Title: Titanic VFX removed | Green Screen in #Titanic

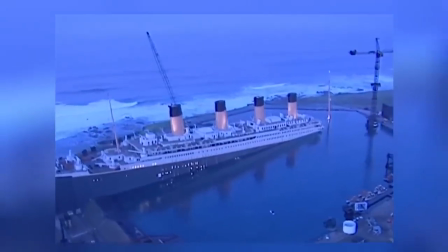[4:09]
Even though they could tilt the main ship 6 degrees, the real Titanic would have tilted a lot more.
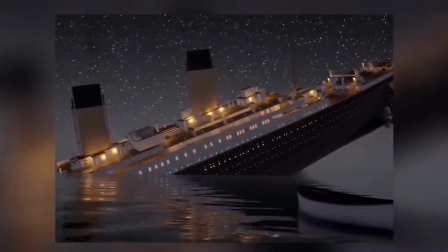[4:15]
To compensate for this, the filmmakers used a Dutch angle.
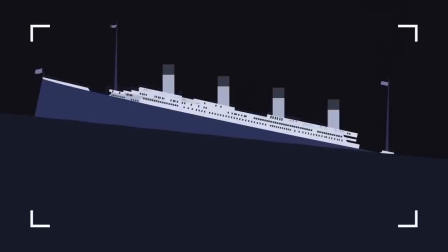[4:18]
This is a technique where they tilt the camera on the x-axis to increase the inclination of the ship and then composite a level waterline to complete the effect.
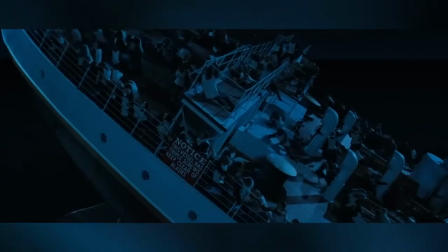[4:26]
However, this may have achieved the illusion visually, but physically this meant that the actors sliding down the 6 degree deck were going too slow.
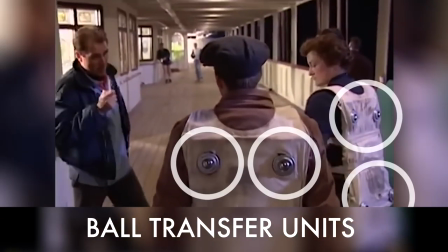[4:35]
So, they added special rollers to their life jackets to enable them to slide faster down the shallower incline, thus making it seem steeper.
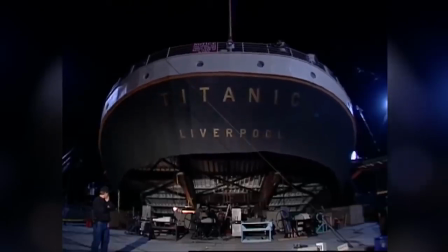[4:45]
when they filmed the rear section of the ship in order to avoid injuries on the steep incline
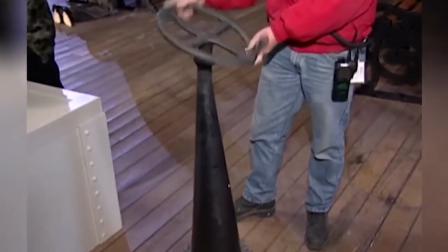[4:50]
most of the set's props were actually made of rubber here
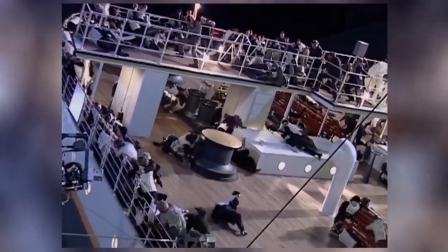[4:57]
you can see the capstan bounce and move as people hit it all these techniques were then combined with footage shot from the scale models breaking
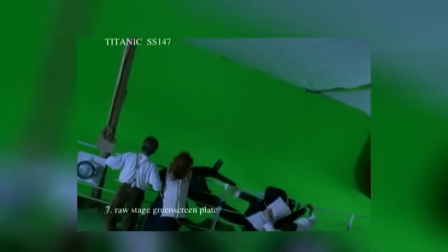[5:05]
and sinking actors shot against a green screen soundstage actors and extras shot in a big pool of frothing water,
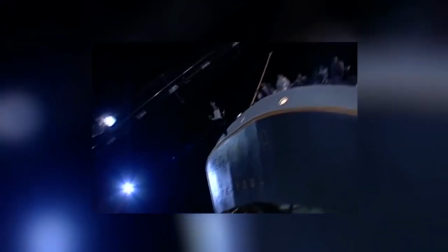[5:12]
CG digidoubles, stunt footage and footage of stunt people combined with digidoubles.
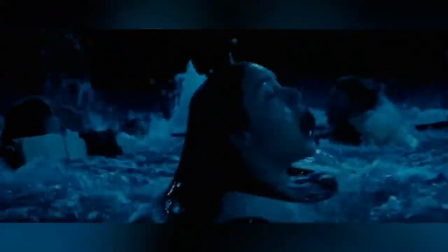[5:18]
And because they filmed a scene in Mexico where it's warm but the Titanic sank in the freezing cold North Atlantic Ocean,
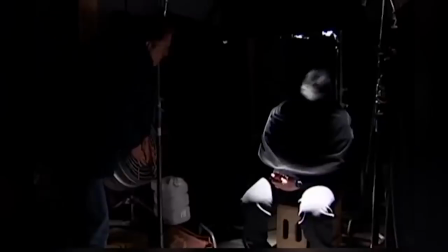[5:25]
they also had to add visible breath. These were actually real breath elements shot on a black set and then composited
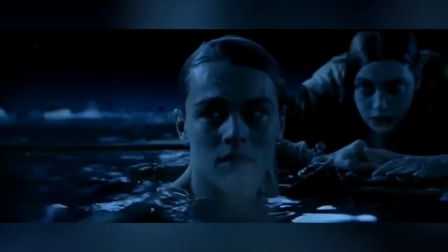[5:33]
onto the actors and it had to be done for over 100 shots
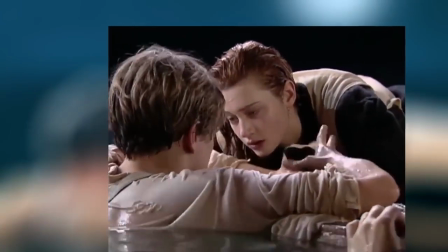[5:38]
all this goes to show the tremendous amount of work that goes on in the
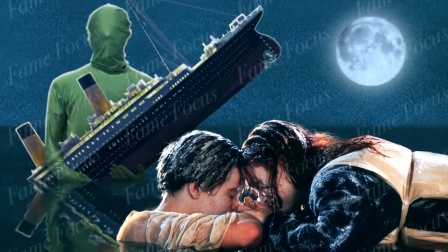[5:43]
background of a movie like this things we never see years of researching
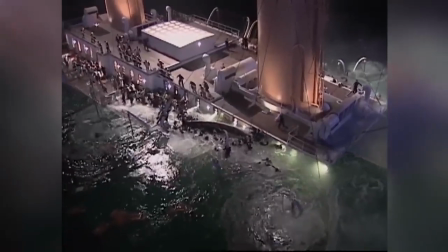[5:47]
careful planning meticulous preparation and skillful building to produce a blockbuster movie that with a
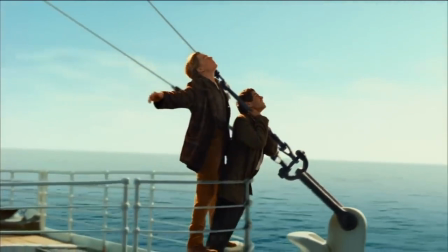[5:54]
runtime of over three hours may have seemed quite long but still was only ever the tip of the iceberg.